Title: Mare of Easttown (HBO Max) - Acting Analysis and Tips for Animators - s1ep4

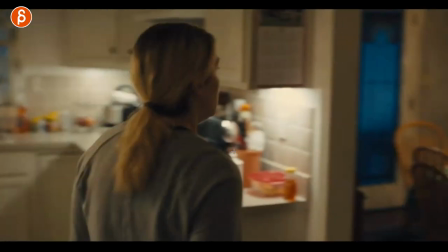248s
She just looks, okay, whatever. That's what he usually does. Now, she's on the mission and she tells everybody there's a family meeting.
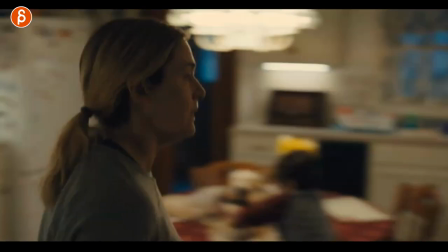254s
So, she's not distracted, but she wants to do something else than deal with this. but this is also something you can think about one person does something crazy it gets really dirty really loud destroys something and then a second character comes into the scene looking at what the first person is doing how
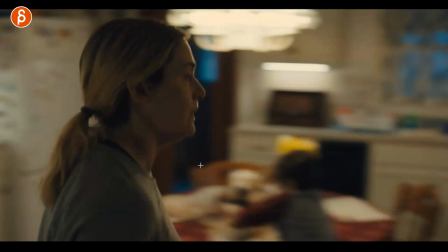271s
is this character going to react again that could be something funny dramatic interesting but it tells us something about her that this is just like whatever
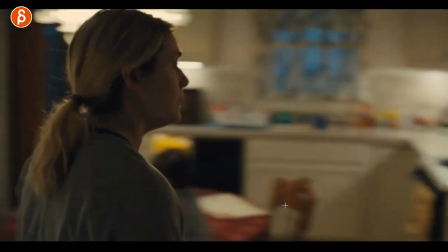279s
it's just one more thing that he does so if you have multiple characters
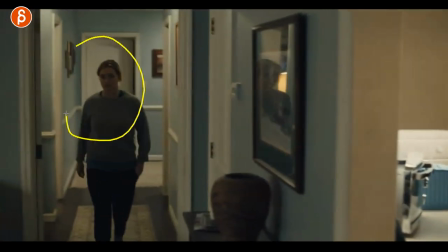283s
or even if your character is alone and see something that you know whatever the laundry thing opened up all the water comes like whatever whatever reaction would have in a house with this character how is this character going
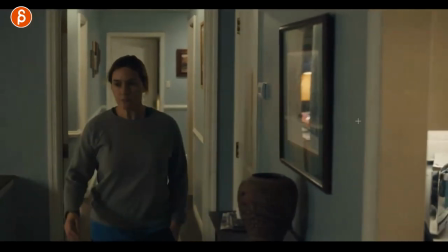294s
to react and that reaction is going to tell us there's always something about the character this is a moment where actually this is the family meeting where she
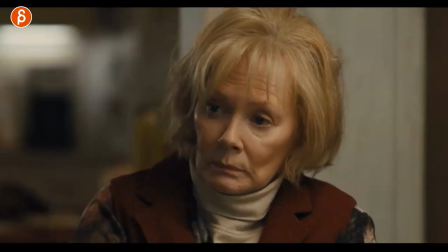301s
tells the family that she did something not so good and as she said it when she's done here with the lip sync she has that moment of pause and
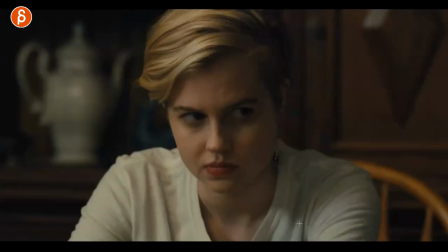308s
then yeah it wasn't so good and then she continues and clearly the reaction yeah that's not so good so i'm showing you this because
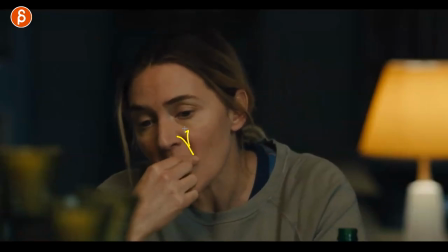316s
of that now this might be tricky you might not have those facial shapes frame by frame finger stuff compression i
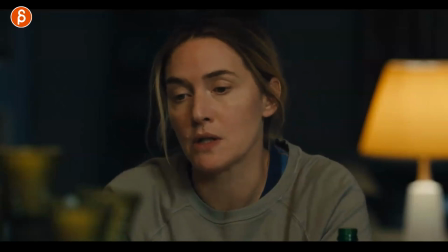322s
mean all that can be very difficult the point is that you have lip sync right so in your timeline you got your lip sync pause lip sync what are you going to do during that pause and that's what i always think is very interesting because if you have lip sync
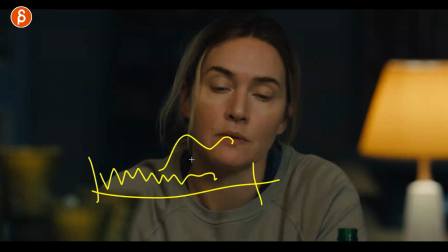336s
as i always say and it's always talking hopefully with some contrast you're still bound to that rhythm and what the character is saying and you know the energy behind there but if you have something where there's dialogue and there's nothing and then dialogue again this is your moment to be creative and then you can do something
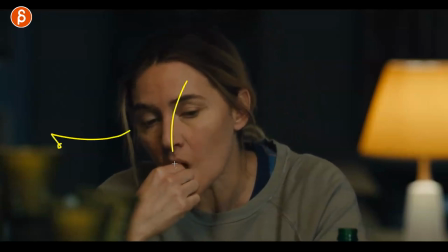353s
like that or it could be a look it could be looking down because she's ashamed or embarrassed or looking around because she's excited all kinds of things but this is your moment to be creative and to be on your own and really put in your personality and your ideas for
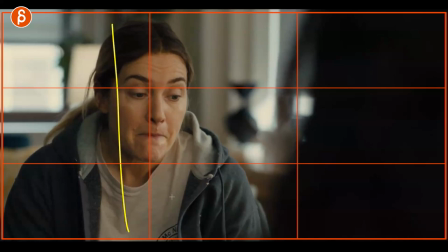366s
the shot this one is actually more about composition it's kind of you know i'm gonna sloppily draw my thirds i can put an overlay there and
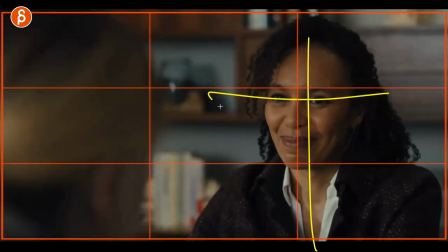372s
if you go through this you know they're fairly traditionally composed in the thirds as i'm drawing this and hopefully the grid is going to be a difference now
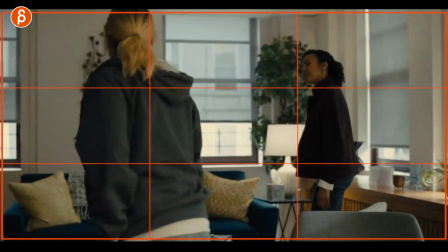380s
sometimes it changes she's slightly off center but it's also a moving shot there's still someone in their thirds and so on she's a bit more
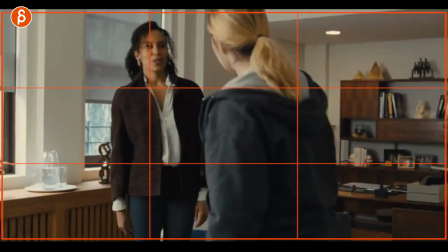388s
center but that's sort of kind of the relationship through most of the shots generally in classical framing kind of like that what i like about this
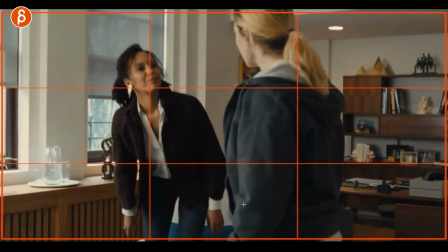395s
is that she is going for therapy she's going to help her and she goes all right well let's start and as she says this mayor moves over
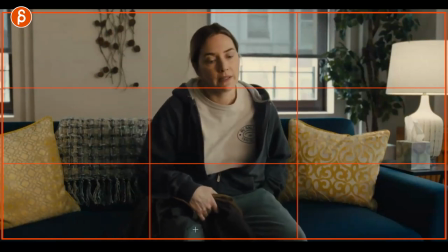403s
and i love this shot she sits down and she goes let the healing begin but she is completely center frame so to me this is
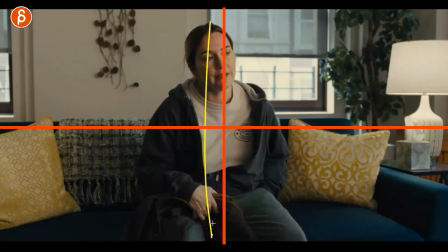411s
like after all the the classical framing this is now about her she is at the center this is about her and her healing and i like that she is now framed like that versus potentially here or the other character over the shoulder here so when you have compositions like that multiple
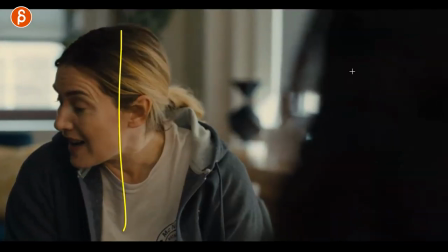426s
characters are just one think about what that could mean does it have to be like this or would it be more interesting to do a center frame this is about
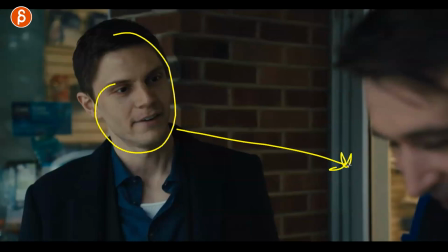434s
prop acting they have a discussion he is a cop he's somewhat challenging this guy and he's getting a bit nervous so he starts to kind of walk away and it's
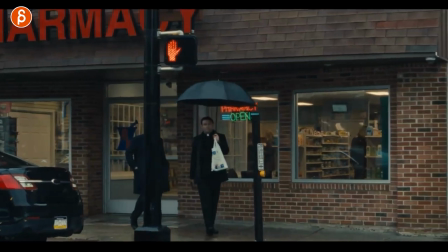442s
this so when you have an umbrella right and you have another character let's say this is your partner girlfriend wife husband whatever you
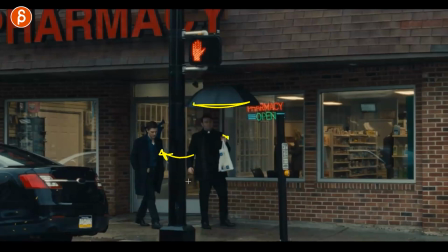450s
have and it's a big umbrella like this you might hold this in this hand hold it like that so that the umbrella is like this and then your friends can get closer so both are protected from the rain if rain bothers you but in this case he is not he's actually holding it
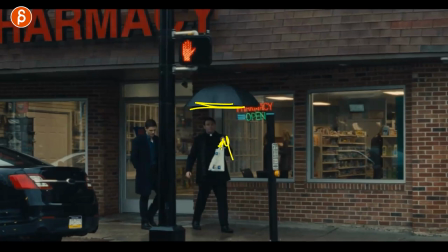466s
in this arm and it's it's even uncomfortable to hold this and the umbrella because he could hold the bag here and the umbrellas it's almost like a double thing of nope i'm holding this away from you and this is all about me and you can see this he's doing this with the rain
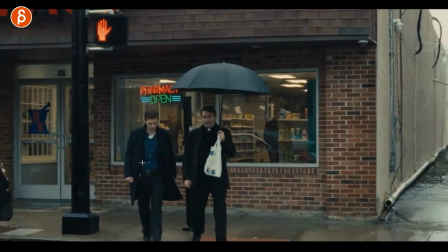480s
this kind of walking away so i might of course as always read way too much into this but my point is that if you have an object that can be used to protect to help to do something and to be nice to another character and the character here is not doing it as
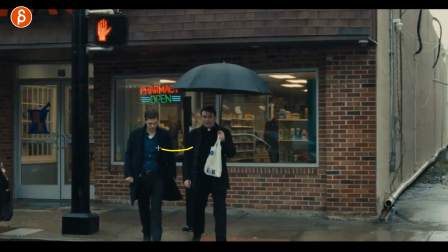496s
always it tells us something about him in this case their relationship and so on so this is why i like props because the props can
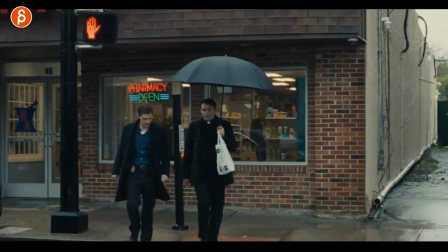503s
always reveal something and give you acting ideas and acting you know different choices that you can you can use it's just not just there to have your character
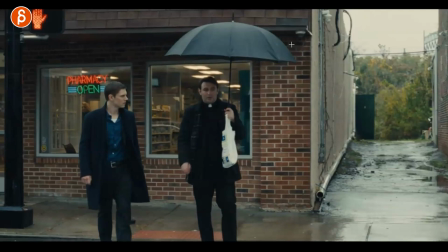510s
to hold something there's some constraint you got to put in this just is to me an interesting display of ah okay well he's going to use this ginormous
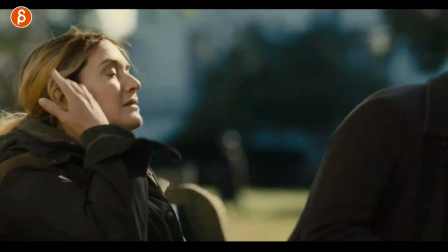518s
umbrella just for himself this is more about reactions when you have again silence in the dialogue so as he asks her like oh what's going
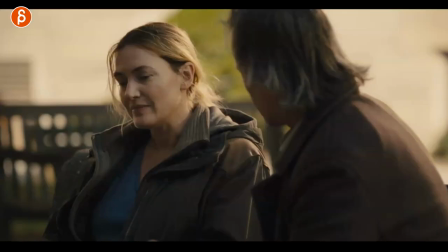527s
on what are you doing is everything okay he asks her are you taking care of yourself and you can see her reaction here she listens and then has well
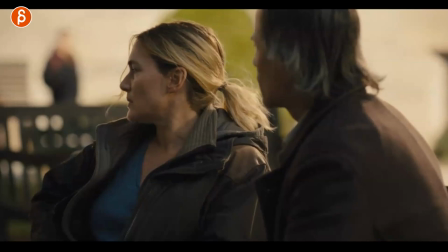536s
and then he continues there's no sound in the in the tv show when she says all this there's not even like some gruntings or
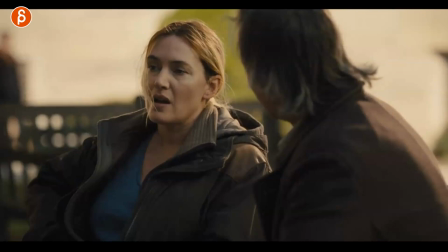542s
anything it's just silent again this goes into lip sync pause
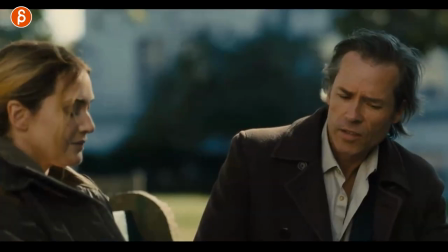547s
what are you going to do with this she could just stare imagine he's going well are you taking care of yourself and then it's just this that would be a
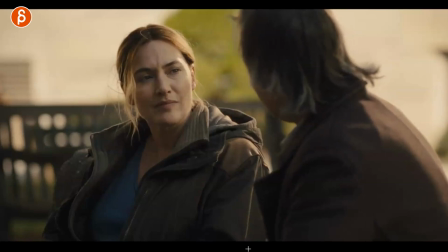556s
completely different thing versus well she wants to say something but you can
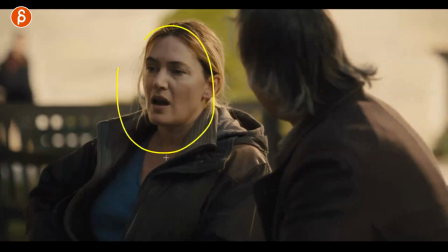560s
clearly say you clearly see that because she has no answer no actually she is not taking care of herself there's no one else taking care of her
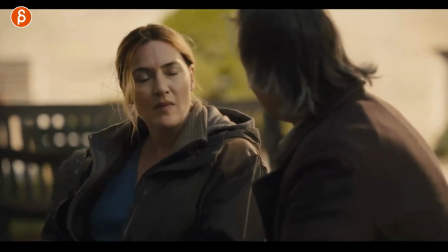567s
and that is just something that again you can add to doing the pauses so you want to be intense like this do you want to do
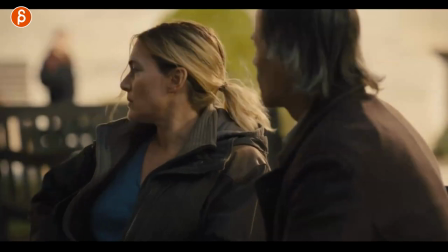573s
something like that where you almost anticipate a sound but don't deliver on it and so on so as always silence and pauses between dialogues to me
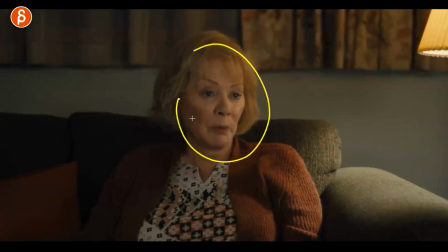581s
really interesting and we're back to props she tells her mayor well you know i just wanted to tell you that get my popcorn She's got the reaction
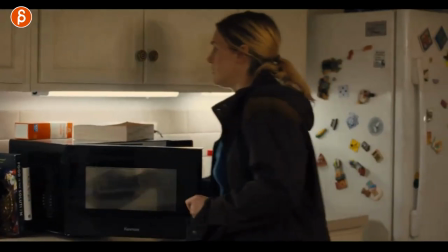588s
of, oh, okay, right. All right. Then she gets the popcorn and it's hot. You can see this here. She tells her here, hot.
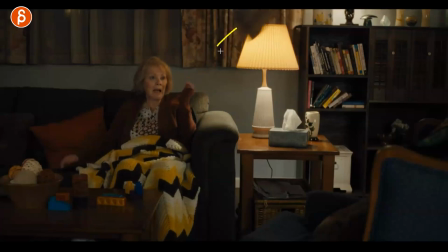595s
Throws it. I love her reaction too. She knows it's hot. She goes, oh, no. Ah, ah, hot, hot, hot, and so on. So why am I showing this? Yes, it's because of props. Also because she has an awesome thing of at the end. She looks and goes, this cracks me up.
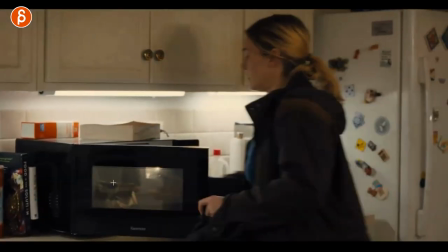609s
She just cracks me up all the time. But the reason I'm showing this is that if you do use props, right, because I'm constantly annoying you about the usage of props,
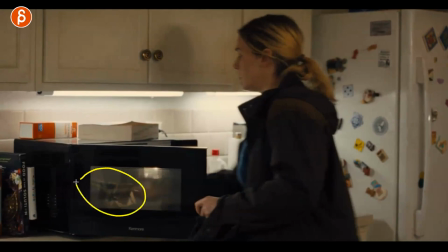617s
be aware of what a prop is and their property so if it's glass right let's say it's a cup of tea well and it's a hot tea your liquid might be up to here so if the character grabs the cup like this which reminds me of a scene in sputnik i would highly
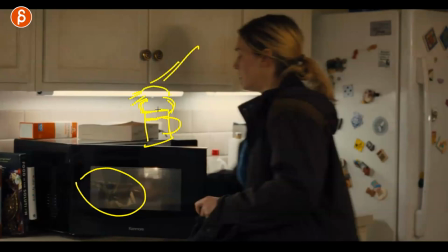635s
recommend you watch this anyway that's the hand that's the arm then it makes sense because this part won't be as hot as this part here you you can grab it here, but if the cup is like this, and it's really hot, you can see the steam and everything,
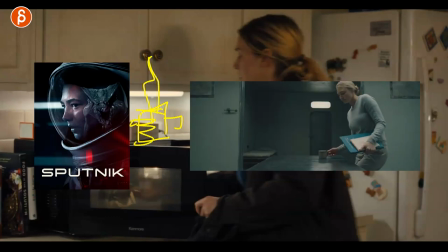647s
but the carrot is just holding it like this anyway, then you're going, wait, are they not bothered by the heat?
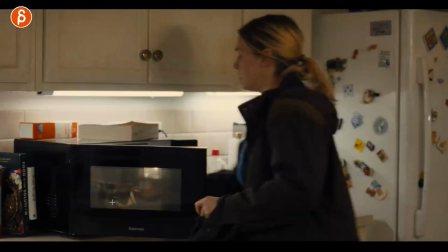653s
And you can use this to your advantage for a certain active choice. Now, in this case, comes out of the microwave, it's hot.
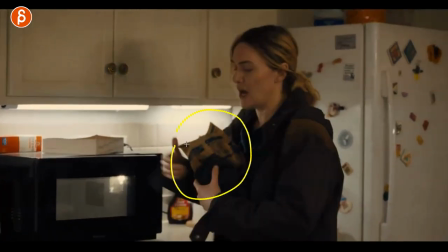659s
So if you do use the prop, as always, be conscious of what is the property? Is it hot, cold, slippery, wet?